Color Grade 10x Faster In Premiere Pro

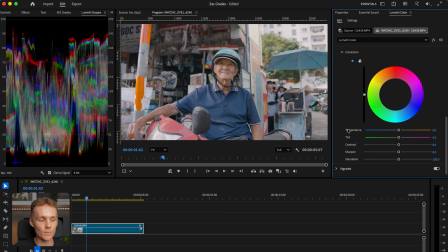(16:24)
And now we can move into the correction and all the adjustments of that area with a little bit more confidence. So what we can do here is now look at maybe reducing the temperature. And as you can see, things get colder up the back, or if we wanted to increase the temperature, things get warmer. Now, I don't really want to make either of those adjustments.
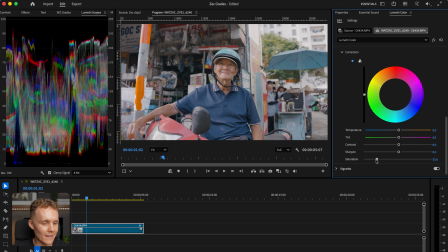(16:42)
What I will do though is just back off the saturation quite intensely, as once again, we're trying to kill off these areas. We also might back off the sharpness quite a little bit as well, and then also maybe look at reducing the contrast just like that.
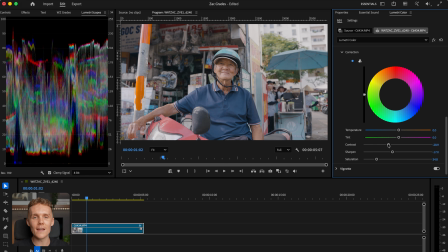(16:57)
This isn't a huge sort of monumental change to our shot whatsoever, and if we wanted to have a look at a before and after, it just sort of kills off and makes those areas look a little bit more dead in our shot, which is exactly what we're after. Now, that wraps up step number 2, which is all about coloring our shot.
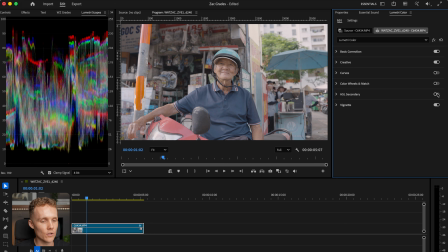(17:15)
If we turn off all of the coloring tools, which are the tools I just turned off there, this is a before, and then this is an after. This shot hasn't needed too much of an intense coloring workflow. Thankfully, naturally, the colors in our shot are looking pretty nice, so I'm happy with how things are looking. Let's now move on to step number 3, which is going to be the final step in this video, which has everything to do with masking.
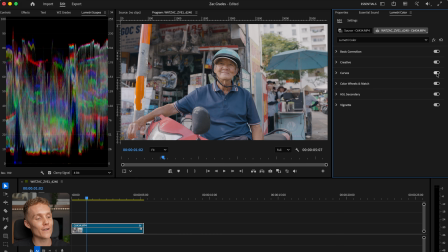(17:40)
Now, very similar to almost every single step that we've covered in this video, masking can either take 30 seconds, depending on how long you want it to be, or it can take an hour and a half,
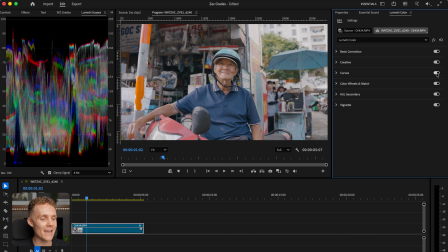(17:52)
if not longer. Obviously, we're not going to be doing an hour and a half of masking today, but we are going to be adding maybe 1, 2, or maybe even 3 masks. I usually find myself getting quite carried away with masking to this shot just to show you exactly how it works.
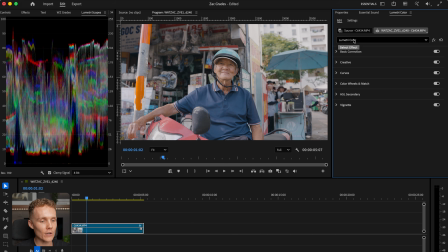(18:07)
So what we first want to do is come up to Lumetri color here and then rename the first Lumetri color. And we're going to rename this to base grade. And I'll show you why that's super important in just a minute. We are then going to come down to add Lumetri color effect, and we're going to rename this one to mask 1,
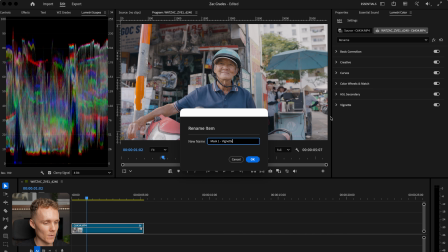(18:25)
and we can call this vignette, which is exactly what we're going to add to this shot.
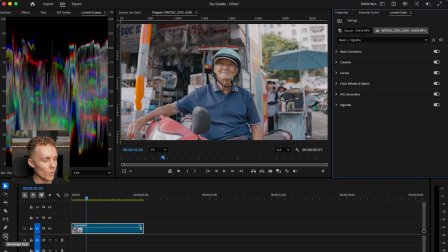(18:31)
We can then come down to the bottom left-hand corner, which is where we can pick up the, not the rectangle tool. We want to come down here to the masking tool, and we are going to add an ellipse mask. And then we're going to draw this over all of the shot just like that.
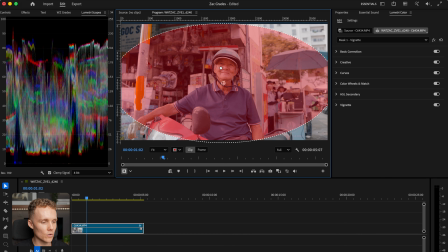(18:44)
You don't have to be too accurate to begin with because you can sort of resize it just like that. And then we're going to make this just a little bit tighter.
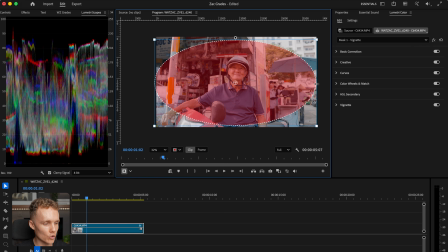(18:51)
You can zoom out just by pinching sort of out on your trackpad if you're using a trackpad, or scrolling out if you're using a mouse. And we sort of want to make sure that we're selecting all the corners of our shot. But you might be thinking to yourself, Zach, isn't everything in red getting selected?
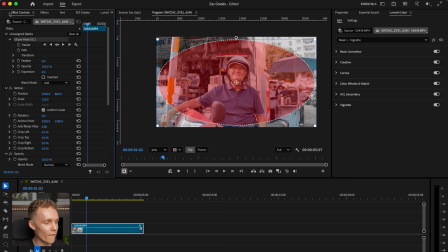(19:06)
Well, yes, but we are now going to come back up to effect controls here in the top left-hand corner and hit invert. And now we're selecting the outside of this mask, which is everything around our subject, which is perfect.
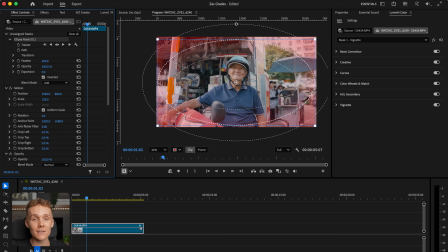(19:20)
We're then going to come over to opacity and feather, and we're going to feather this mask like crazy because once again, we want to make sure that we don't have any harsh lines in our shot. And then we can also look at dropping the expansion of this mask, which just makes it a little bit tighter on our subject, which is perfect.
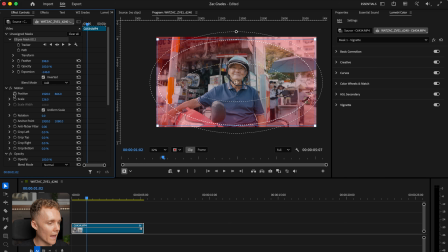(19:36)
Now, what we are going to do is we can close up motion just like that. We can close up our base grade Lumetri color. And now, as you can see here, we've got clearly marked base grade and mask 1 vignette. So now we can drag our mask into the mask 1 vignette,
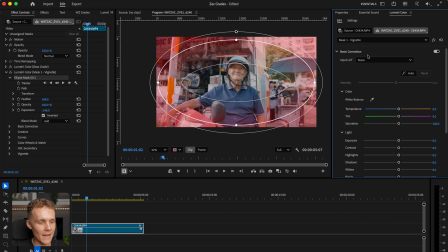(19:53)
make our way over to the basic correction tab and make sure we have mask 1 vignette selected. I can then start to drop the exposure and shadows on this mask 1 vignette.
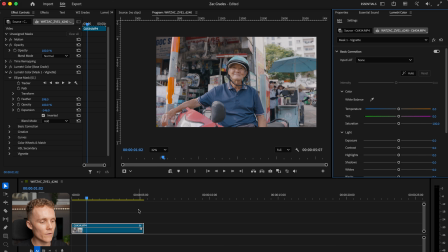(20:07)
And by the way, if you wanted to remove that overlay, that red overlay, all you've got to do is click on the timeline, click back on your clip, and then it will be gone. So now we can come over to exposure. We've got mask 1 vignette selected, and now we're going to look at dropping the exposure and also dropping the shadows,
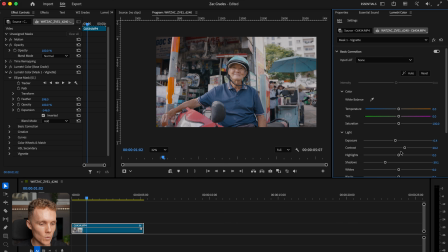(20:23)
maybe also increasing the contrast as well. I might have pushed the exposure just a little bit. And just like that, we've now added a nice vignette to this shot.